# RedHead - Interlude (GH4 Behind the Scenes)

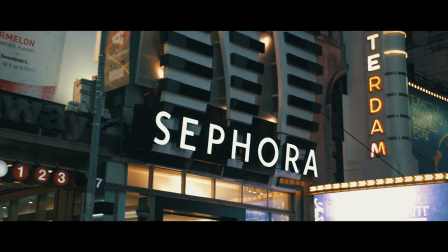What's going on, guys? Today we're going to be doing another in-depth music video breakdown slash behind the scenes.
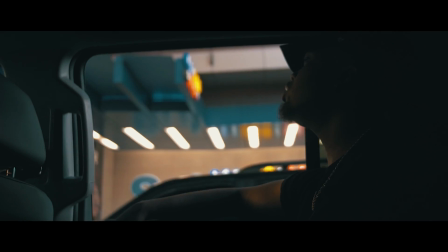I actually shot this a few months ago, and I had a behind the scenes of this on the channel a few months ago, but I wanted to bring it back to you all's attention,
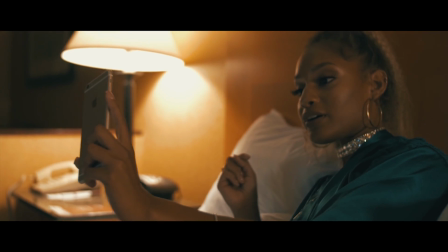and at the time I didn't have as many subscribers as I do right now, so this is actually going to be new to a lot of people.
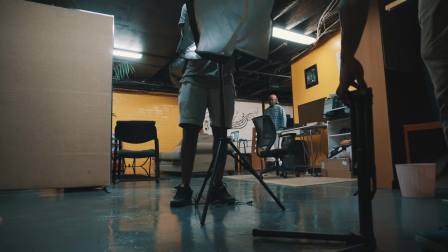So let's just get into it, man. This is going to be very raw, and it is what it is.
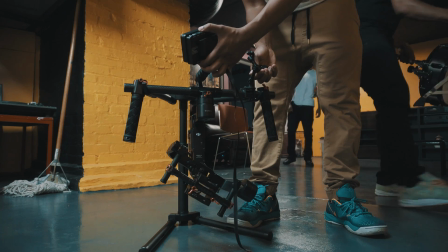It's not going to be a lot of audio cuts in here, so let's just dive straight into it. So this is the interlude music video from my homie RedHead.
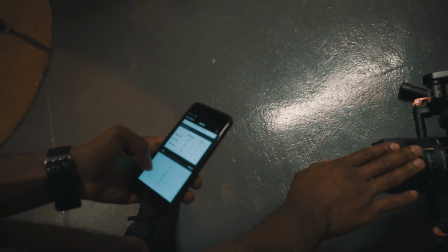As I said, we shot this a few months ago. Just the overall plot and concept of this music video is from
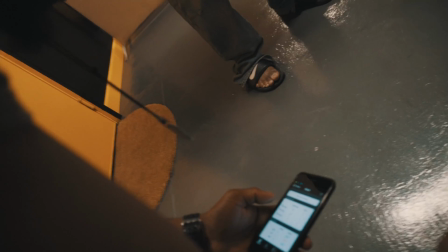the perspective of an aspiring musician who has a girlfriend, and she's just like,
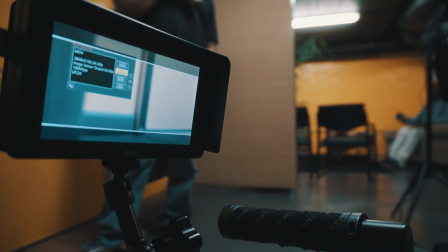she's kind of sort of ruining his dreams in a sense. Like, you know, she's not believing in him, and she's just not trusting him in any aspect, basically.
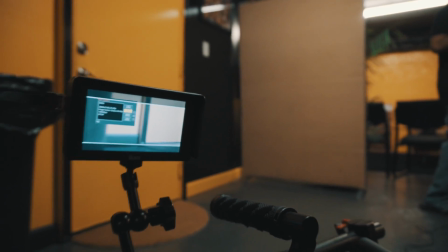So the way we shot this is we had shots of Red.
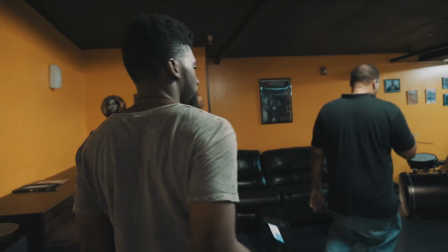He's at the studio, and he's telling this girl that he's on his way to the studio, and she just isn't believing him.
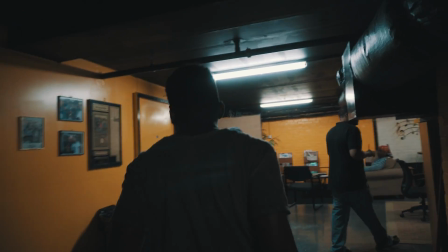And you know, she's getting some input from her girlfriend or friend or whatever, and you know, she's telling her that maybe he's out cheating or whatever.
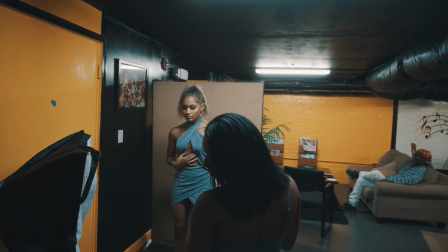So basically, she's gonna storm and she's gonna wreck the studio session, blah blah blah. So we shot this, and we didn't shoot this in chronological order, actually.
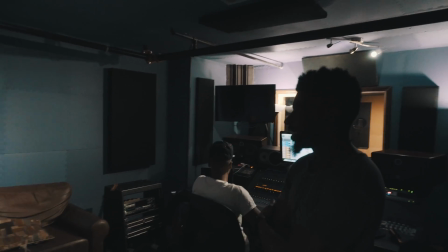So we ended up shooting the scenes in the studio first, as you see right here.
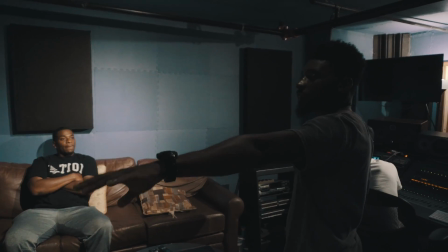The scenes that we shot of the female actually storming in on the studio session.
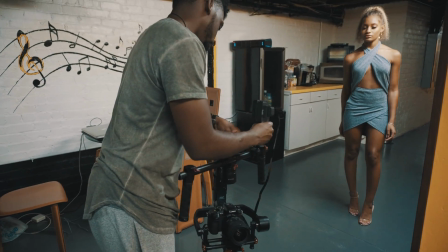We shot these scenes first, and then we shot the scenes of her kicking back at the hotel second,
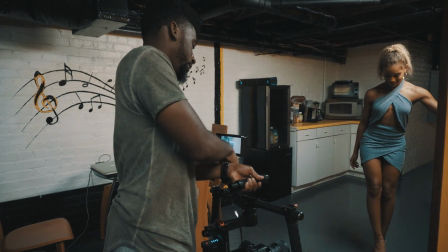and then third, like a week later, we went up to New York City and we shot those scenes. So in the scenes in the studio right here that you're seeing, we shot this on the GH4.
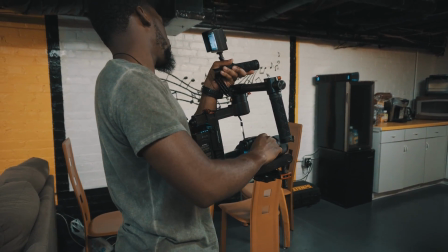I had the Metabone Speed Boost, and I was using a Sigma 35mm f1.4.
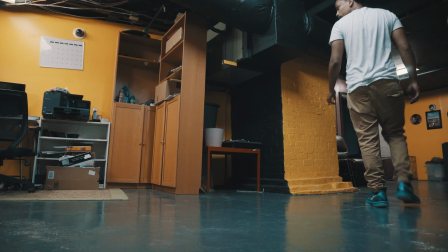I wasn't using my typical 18 to 35mm Sigma setup. I wanted to switch it up.
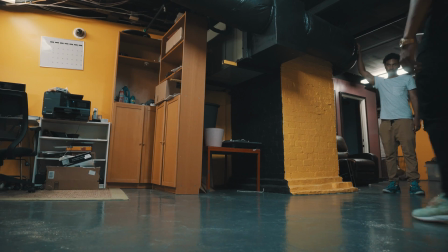I feel like the 18 to 35 isn't as sharp at 35mm as it should be,
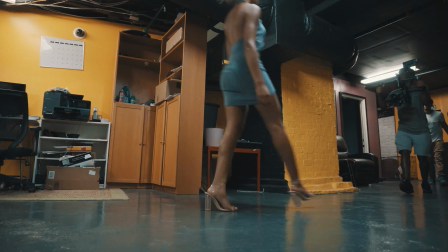so I wanted to get like a prime look on this, get it as sharp as possible, and it worked out good.
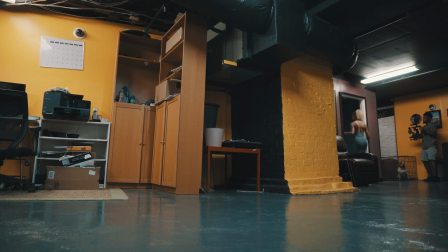So throughout these scenes, you can see me following the female through the studio,
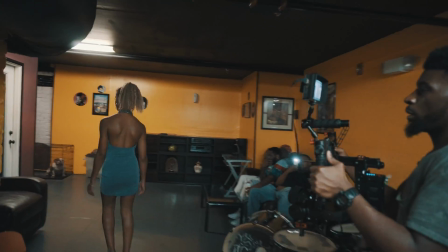and I shot this in a bunch of different angles just to make sure I had enough B-roll to really throw through this.
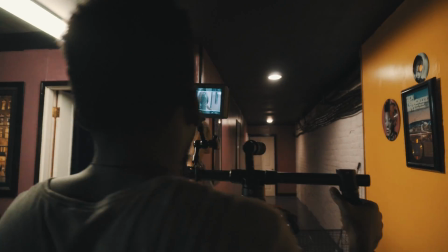It really was no performances in this entire music video. It was very minimal. You'll see a few of them when you do go check out the entire video, but it's just a lot of B-roll.
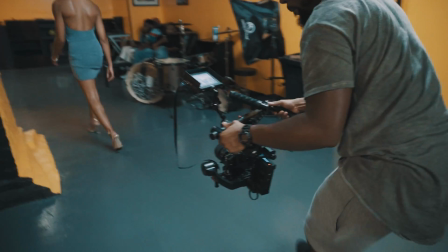So I wanted to film through these scenes a lot. It's cool, it's tight.
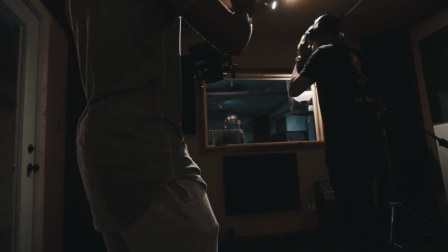They were really smooth, man.
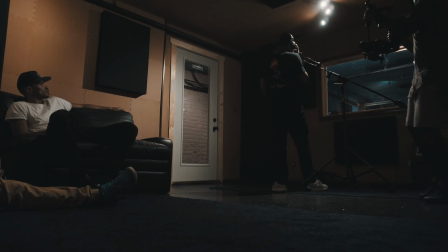This whole overall feeling of this record is just very smooth, and I just wanted to capture that with the angles and the ways that I was filming this.
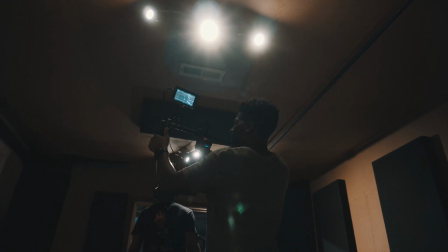So that's basically how we filmed these shots right here in the studio, with the female coming in and wrecking the session.
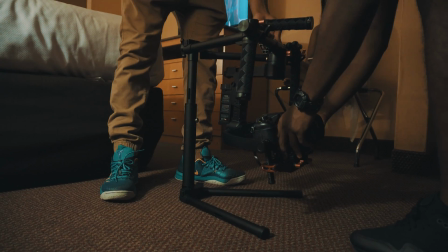The second set of shots that you're seeing right here is what we filmed in the hotel room of the female, you know, just chilling.
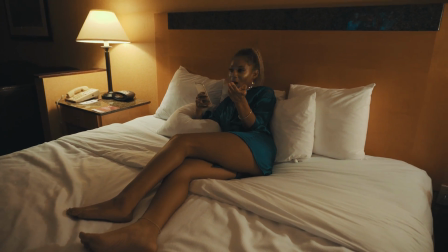You know, at this point in time, she's FaceTiming Red, she's texting him, and she's just asking him like, yo, what's up, where you at, what are you doing?
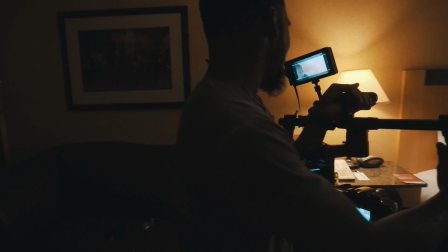And he's telling her that he's on his way to the studio, and basically she's just not believing him at all.
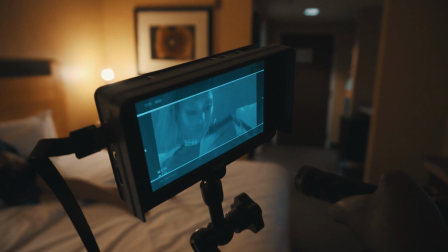So they get into a big huge argument, and then that's when she decides to get dressed to go out and actually see if he is at where he's at.
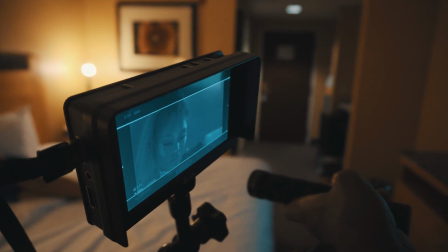So as I said, this isn't in chronological order.
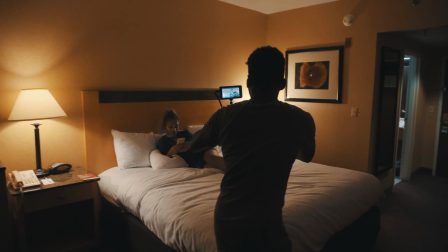We didn't shoot this in order, but those particular scenes right there would be at the beginning of the video, and you'll see that in the final edit.
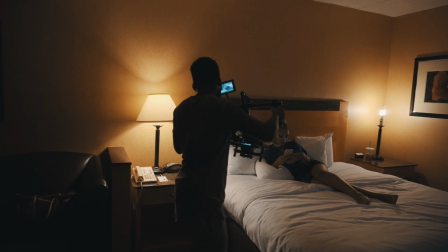So the overall feel that we wanted to go for with the shots in the hotel, which is, we wanted it to feel like a homey feel,
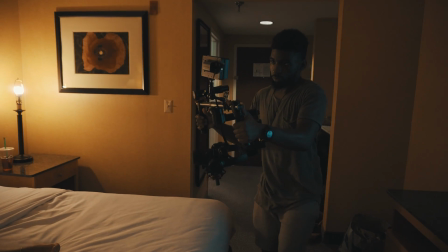and we didn't actually want you to think that she was in a hotel room,
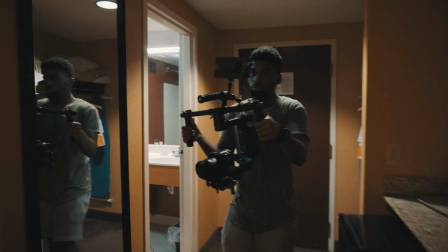in a sense. And I know that's very hard to achieve most of the time, but I think we got it pretty right.
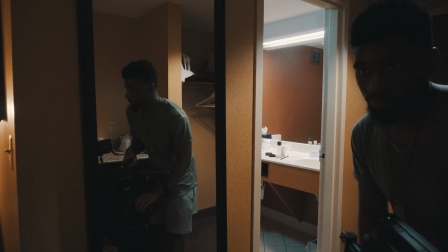It wasn't a lot of like super wide shots where you saw a lot of the actual hotel room.
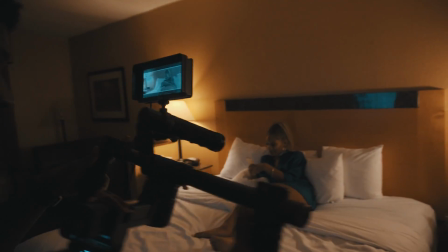I decided to get like most of the shots like semi-close to medium focal lengths on her,
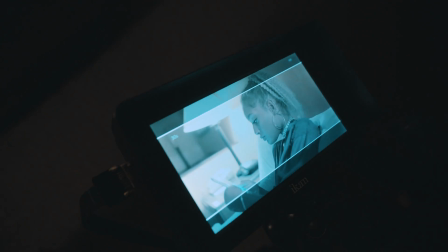just to make sure we wasn't getting those super wide angles and having people realize that she was actually in a hotel room.